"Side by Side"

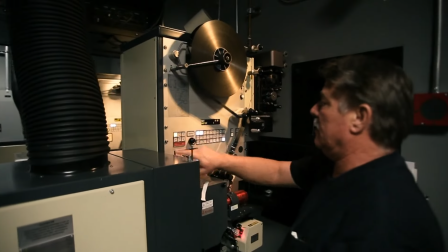54:25 They have the luminance on their projector at a different level, or, you know, there's so many variables. The real auteur, ultimately, of a picture, if you want to use the word, is the projectionist. Sound could be loud or low.
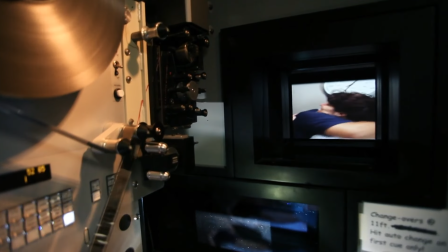54:37 You could see the head of the actor or not, because he can frame you out, because he's busy. He's got things to do. You know, a film will come up and one reel will be blue, another reel will be brown because of the projector light, you know. But we got to enjoy that. I thought it was part of the film. It's always a huge disappointment now for me to see a film print. Like, it's depressing. It's not sharp. It doesn't have any snap.
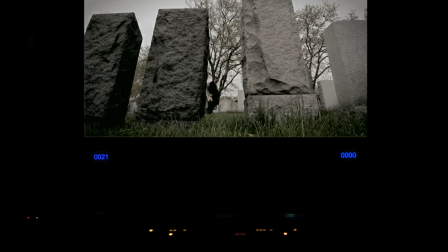55:01 It's shaking. It's dirty. I hate it. I put in a tremendous amount of effort to make my images the way I have them in mind, and I create them, and I have them on the finished product in the camera. But what happens afterwards? The quality of film is terrible in a theater. And anybody in Hollywood, they say, oh, it's not that bad, the camera, no, it's not that. They never go into a theater and see it in a real theater. Titanic played so long in theaters that we actually just, our prints fell apart. They literally just dropped out of the projectors in pieces. So we were struggling to try to get quality into the theaters. And out of that came the fact that if it was digital, you'd have a brilliant thing.
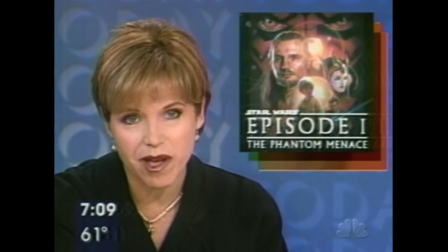55:48 You wouldn't have scratches, you wouldn't have tears.
The hype surrounding this movie has been overwhelming.
In 1999, we were able to project Phantom Menace digitally.
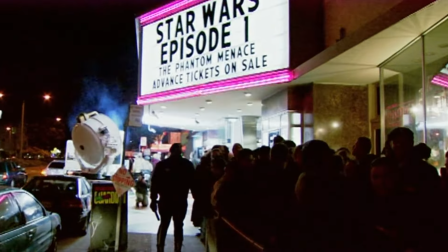55:57 We had two theaters in New York, two theaters in LA, and that was the first time that a major Hollywood movie had been projected digitally. There were actually four digital projectors in the country, just four in 99. By 2002, there was still only 150. The post flow was already there. It was all digital. And the rest of the industry was going there. Sound had already gone there. Editorial had gone there. Editorial was, yeah, the camera was lagging behind, you know. New companies began to develop high definition cameras, and other Hollywood films followed Lucas's lead.
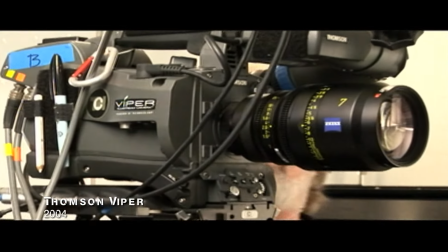56:41 Michael Mann's Collateral used the Thompson Viper, an HD camera that outperformed film at shooting in dark environments.
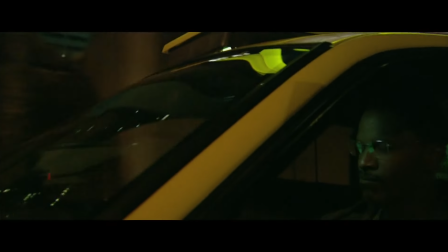56:51 Michael wanted to see into the night. And that, at that point, was really, you know, best done with these digital cameras tweaked up and pushed to really sort of push the boundaries of what the digital was capable of. Collateral was interesting in that it was supposed to look exactly the way it looked.
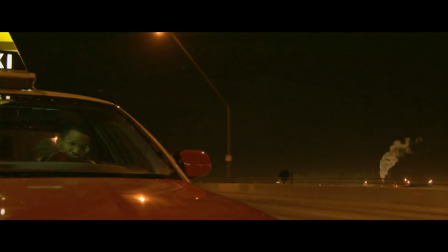57:17 When you look outside at night, you don't see black night.
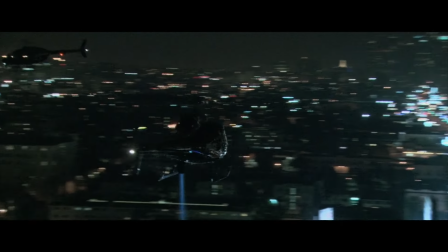57:22 You see an aura around the city of green and magenta and purple lights,
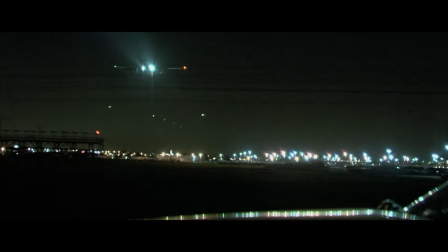57:28 and it's just like haze in the sky, and you just see all these crazy colors. And the only way to really capture that at that time was digitally. You've got a lot of sort of nighttime photography going on now that's using the different sensitivity of, you know, CCD chips. They see a little more of the UV spectrum. So you've got filmmakers trying to use that to give a different aesthetic to nighttime lighting. But to me, it's still, at the moment, retaining that flavor of video. The Viper was the first camera that really told me that the digital age was ratcheting up in intensity. And I could see the foot race in cameras coming. In 2005,
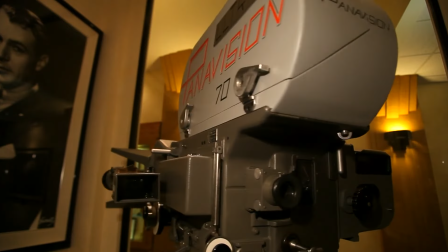58:13 Panavision, an established force in the film camera business, made a serious push into digital with a large sensor single chip camera.
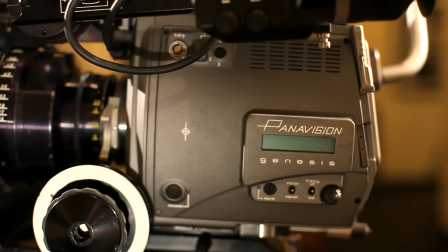58:22 We started looking at this as a real format, and we decided that the best thing we can do is design what I like to call a film camera that takes tape.